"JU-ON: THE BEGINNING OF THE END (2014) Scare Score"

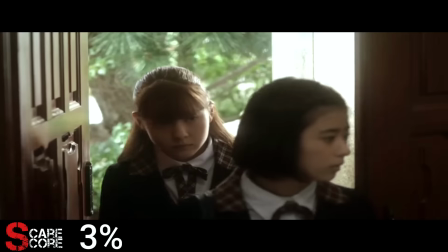The house is filled with light and you can even hear the birds chirping outside.
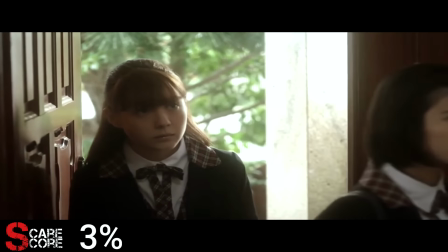Now this would actually be a pretty clever way to trick viewers into a false sense of security, which could lead to a very effective scare.
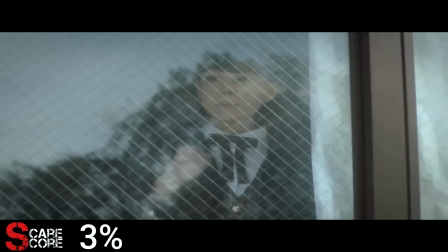Spoiler alert, it doesn't. Nanami looks outside the window and notices the same toy train set from the first scene.
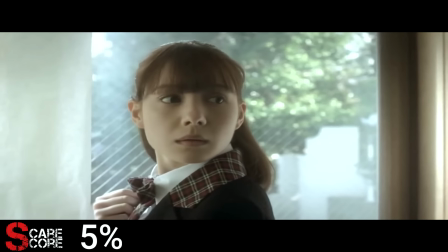She then hears a pretty creepy humming sound which draws her upstairs.
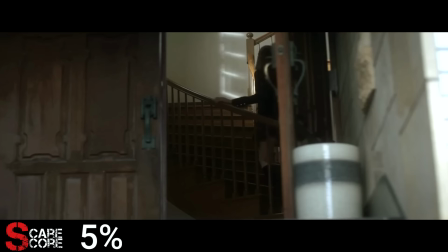She seems to be the only one who hears it and as she heads upstairs, the front door closes on its own.
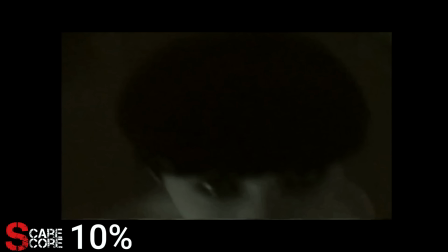Yayoi finds a couple of creepy kid drawings lying around that eerily predict future events. Nanami is lured into a dark room upstairs and the light flashes, briefly revealing Toshio. Blood begins to seep from the carpet and the closet starts shaking violently. The door slams shut and blood flows out of the closet. And this happens.
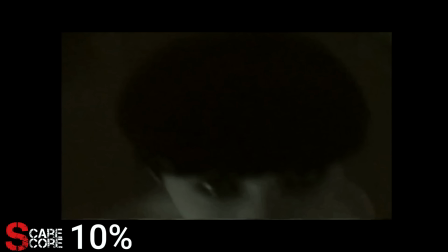They had all that creepy buildup with the humming and the blood, only to reuse the same exact scare with Toshio that was used in the beginning of the film.
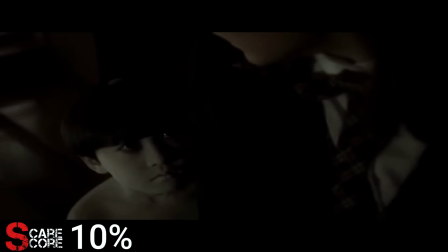It wasn't all that scary in the first place, and it's definitely not scary this time. I'm actually gonna take points away for that.
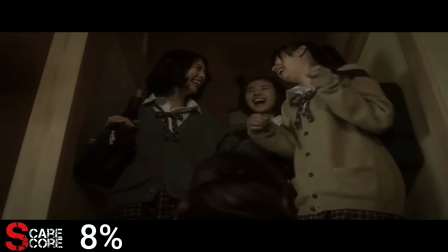Nanami escapes the room and gets laughed at by the rest of the girls before leaving the house.
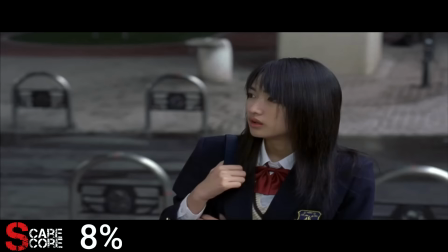Nanami's story is an obvious retelling of Izumi's story from Juwan the Grudge, just not as well made or impactful.
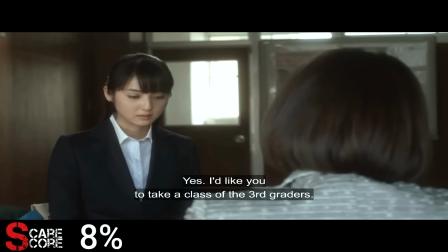The same could really be said about the entire film.
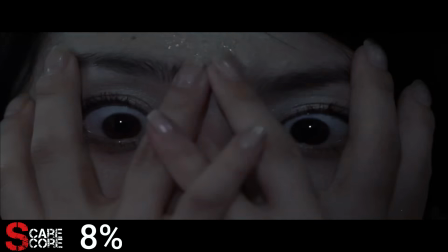The next chapter is titled Kayako, whom for years has haunted my nightmares and most of my waking moments, so I had a lot of expectations going in.
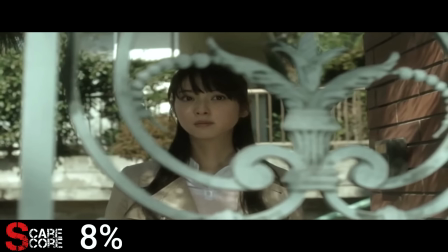Yui decides to visit the Saeki residence and check on Toshio's well-being. She sees a small arm hanging from an upstairs window and goes to ring the doorbell.
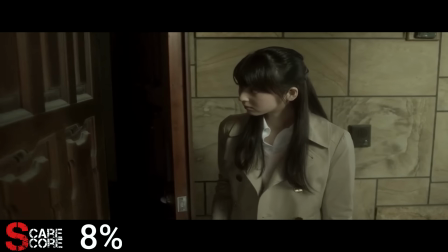After no response, she opens the door and lets herself into the house.
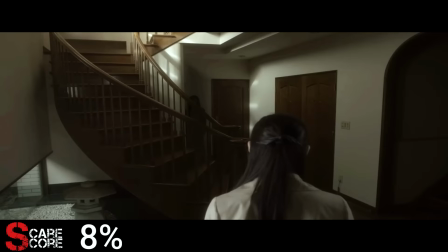She comes across Toshio's mother, Kayako Saeki, who gives off a very creepy and awkward vibe.
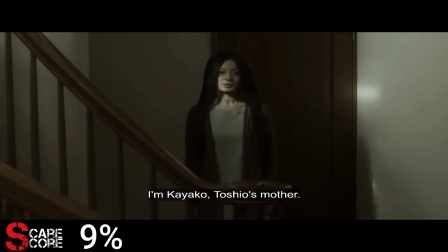Kayako says that Toshio's father took him somewhere and that he'll be home soon before she herself disappears.
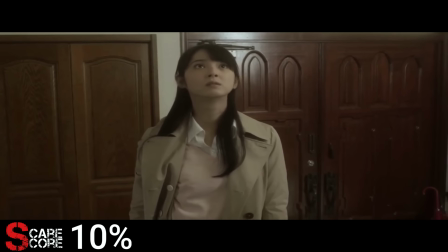Yui hears the creepy humming sound and is drawn upstairs. years.
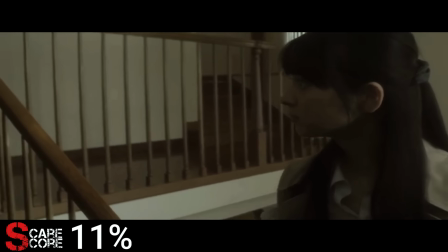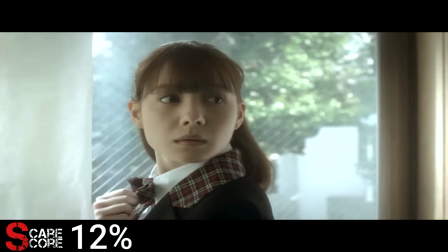While I may not be a big fan of a lot of the changes in this film,
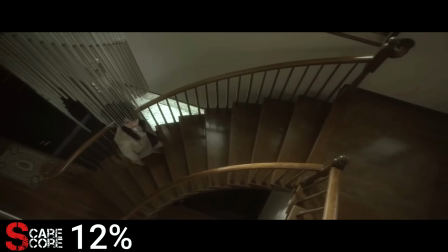I think that Toshio's humming is very well done and does a good job at being completely creepy.
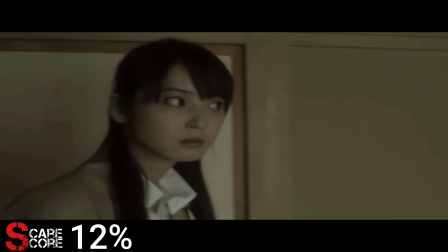The noise lures her to an upstairs closet that is taped completely shut.
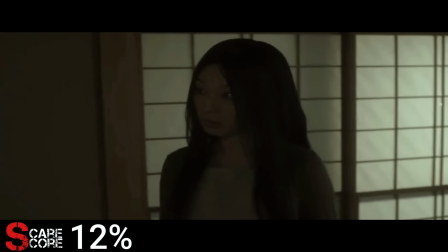Kayako appears right behind her to let Yui know that this isn't Toshio's room and to let us know that she can be creepy too.
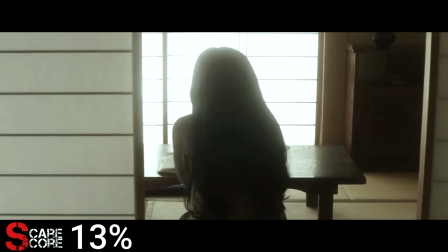Kayako invites her downstairs for some tea and begins humming the same tune we heard before.
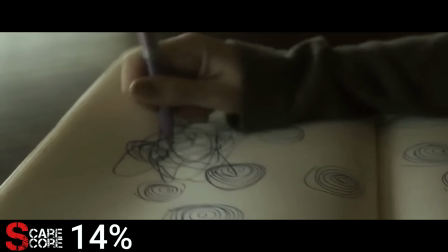Yui then sees Kayako aggressively drawing into a notebook while emitting her infamous death rattle.
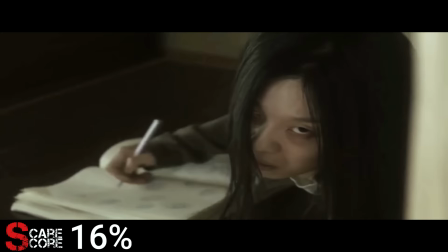A frightened Yui then quickly runs out of the house because aggressive arts and craft is simply too much for her.
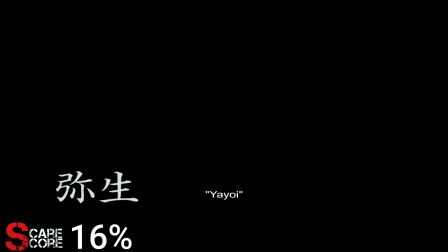The next chapter is titled Yayoi and starts off with arguably the scariest thing in the entire franchise.
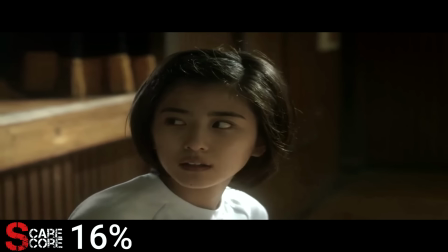During a basketball game, Yayoi is drawn by a noise and movement coming from behind a curtain.
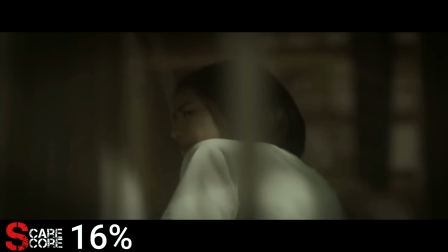She goes to investigate on her own and is spooked out by several creepy noises.
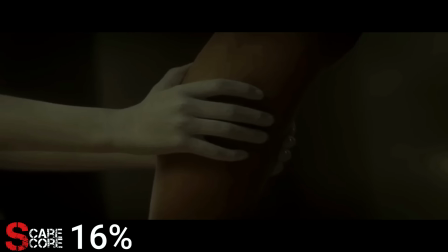Toshio's hands suddenly grab a hold of her leg and she retreats to the nurse's office.
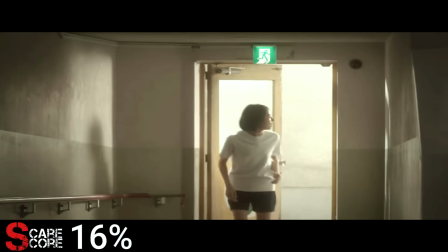I don't know what was up with the sound design at this point because I was unsure if the loud noise was something Yayoi was hearing or the soundtrack trying to be edgy.
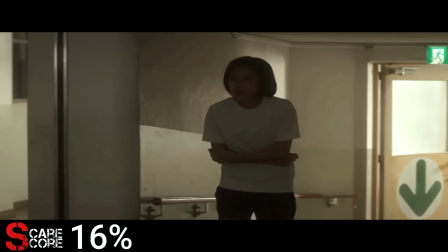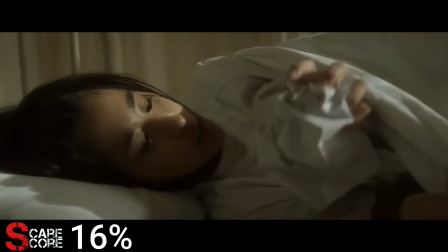She begins shivering and hops into an empty bed. She discovers one of the pictures she found in the house crumbled underneath the sheets.
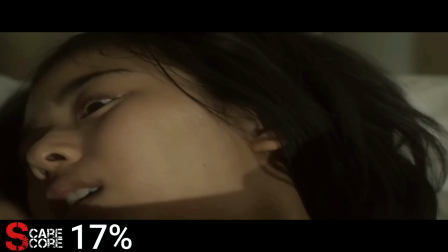Something starts moving underneath the sheets and Toshio appears right in front of her.
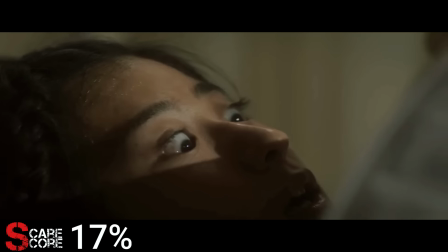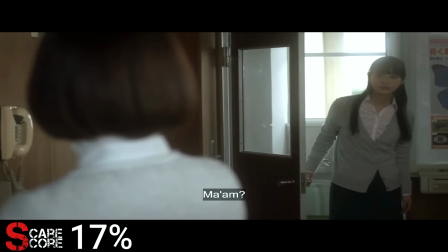Alright, let's keep going. Yui goes into the principal's office to tell her there was something a little off about her visit to the Saeki house.
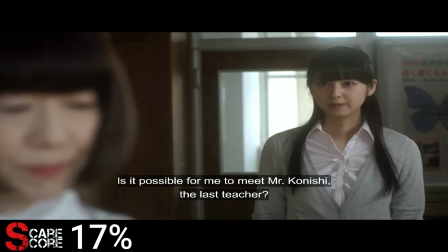She asks to meet with the previous teacher, Mr. Konishi, but is told that he has passed away.